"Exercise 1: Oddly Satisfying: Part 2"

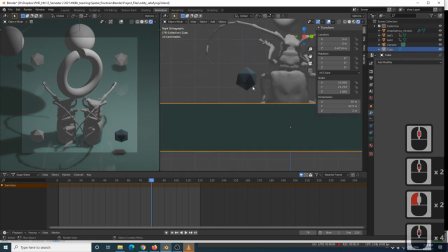8:28 They're higher off my ground than I realized. If I go here, yeah, I wanted them low. That's not cool. So I'll grab all of them. I can use my outliner and grab all four of them, and I'm just gonna press G for grab and Z,
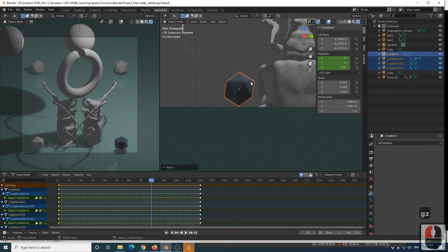8:41 and I'll drop them down, because I want them to look like they're sort of spinning on the ground. Now, I think I also want to move them back a bit.
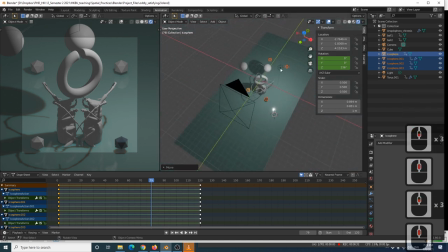8:48 I want them higher up in the space, so it's kind of moving them that way, so I'll be G for grab and Y, and I'll shift them up. That looks better. That's kind of nice.
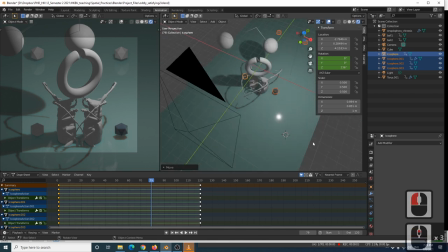8:58 So, I said before that I want to use this dark blue material on all of these icospheres.
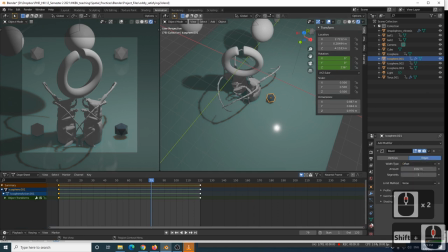9:08 So, remember that I named it here, I called it sphere. So then I can just go to the other ones and click on here. Instead of creating a new one, click on the world and just click sphere.
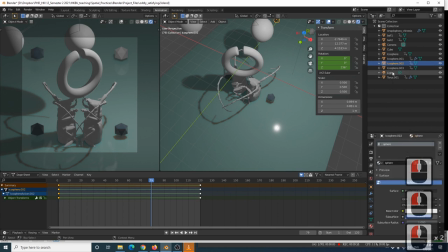9:24 And to this one, sphere, and to this one, sphere.
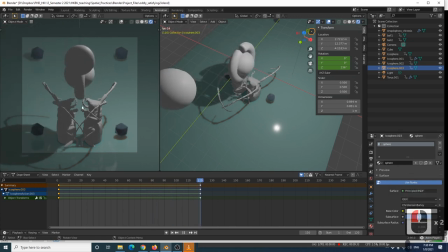9:29 And you can see in our camera preview, if I press play again, great. They've got that that blue texture on now.
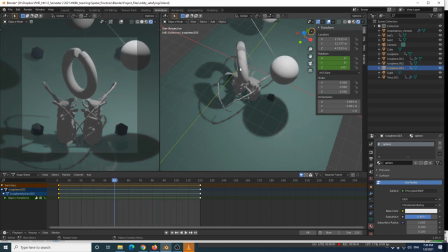9:38 That's cool. Okay, so let's just keep going. What other colors do we have? Maybe I'll make the, so I've used this one and this one.
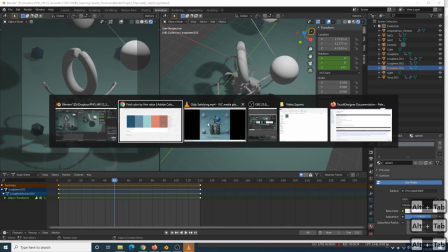9:51 Maybe I'll make the bugs, I think in mine, I made the bugs black. I kind of like it. It looks a little bit more mysterious.
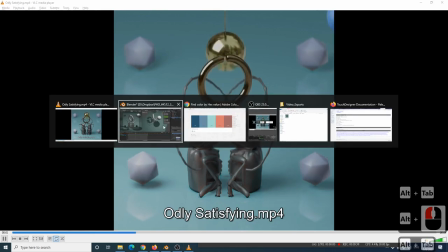9:57 So I'm gonna use that trick again.
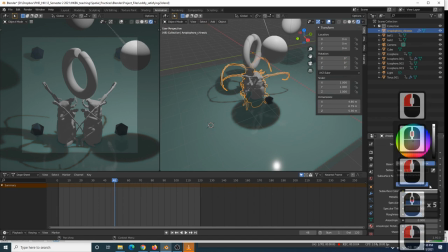10:00 I'll make a new material, and I'm gonna just keep using the exact same trick of the subsurface scattering, just cause, yeah. Maybe I'm being a bit lazy, but so I just
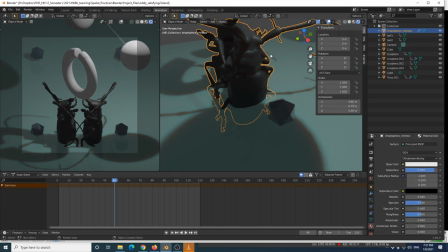10:13 had the base color at white, subsurface at black, and I set the subsurface scattering quite high, so it's made them quite dark, but they've got that kind of nice,
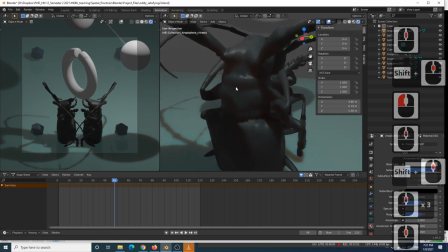10:21 weird, plasticky look.
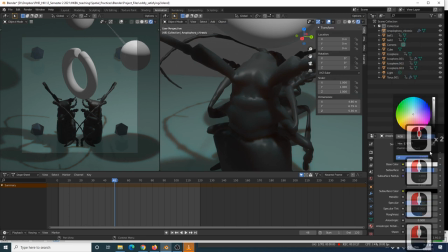10:23 I'll show you, if I just made the base color black normally, and I didn't use any subsurface scattering,
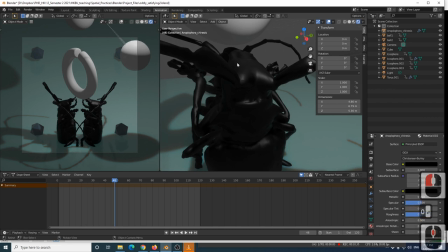10:33 you see it's a lot flatter. It doesn't give you that nice, weird, plastic look.
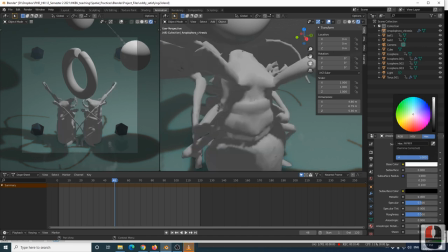10:37 So, yeah, I'm just gonna fix that up again and put that back to 0.9.
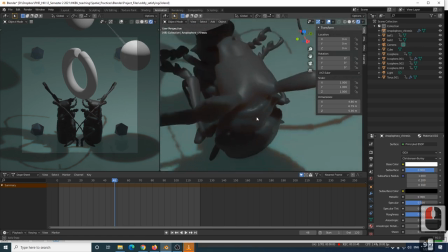10:43 And yeah, I just like it. It just looks kind of cool. It adds in all those weird extra colors and stuff.
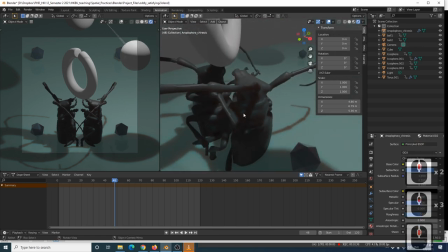10:48 We might talk about, you know, how exactly this works later on, but it's just kind of letting you know that there are all these pathways to making your work look more visually interesting.
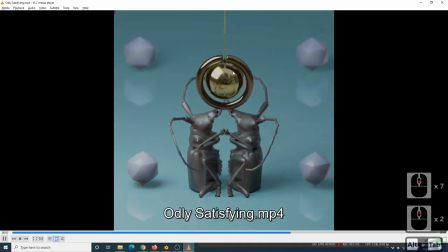10:59 Okay, so let's just continue on. If you look in my original video, I've got these really shiny colors, these shiny metal ones. So these work differently. So let's grab another color.
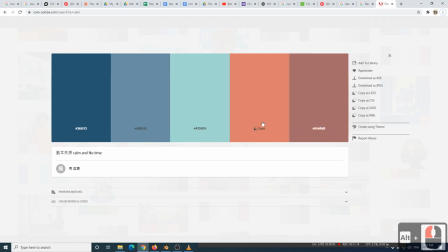11:11 These ones look a little bit more plausible as metal, so maybe I'll make this one the ring.
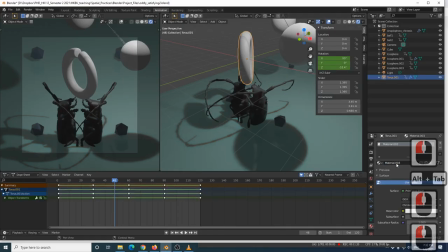11:19 I'll make a new material, and I have to use the base color now because we don't have subsurface scattering on metal so much, as far as I know. But now I go to this tab here that says metallic, and I turn that to 1. Now you can see it's gone shiny already, and I'll turn its roughness down to 0.1 again.
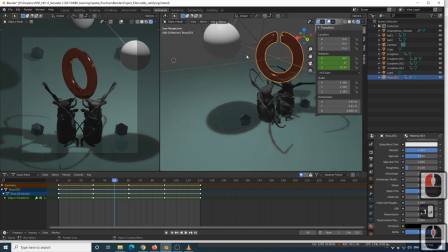11:39 So it's got that kind of shiny metal look, but it's not gonna have that, like,
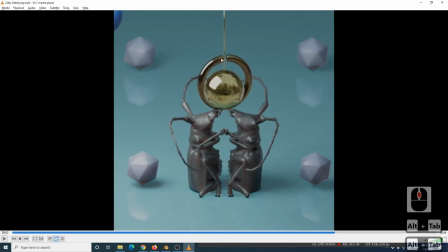11:45 those cool reflections that are in mine. And you can see on mine, it's actually like, you can see there's almost a world back there. There's some trees. And that's because when we have shiny metal materials, you know, what metal is really doing, it's just reflecting the world around us. So we're gonna use an image in the background to kind of give the metal something to reflect.
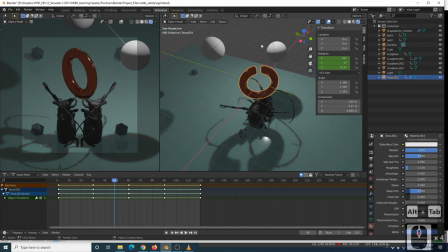12:05 So let's put that in now.
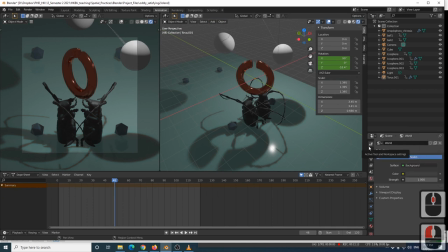12:09 So there's two ways to light a scene, and what we're gonna do is we're gonna use what's called an environment light, and we're going to use some regular lights that are like spotlights. Okay, so in the world tab here, I'm gonna go in the color,
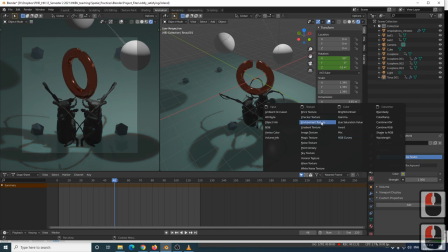12:29 I'm gonna click on this yellow dot, and I'm gonna say environment texture, and now it's gone pink.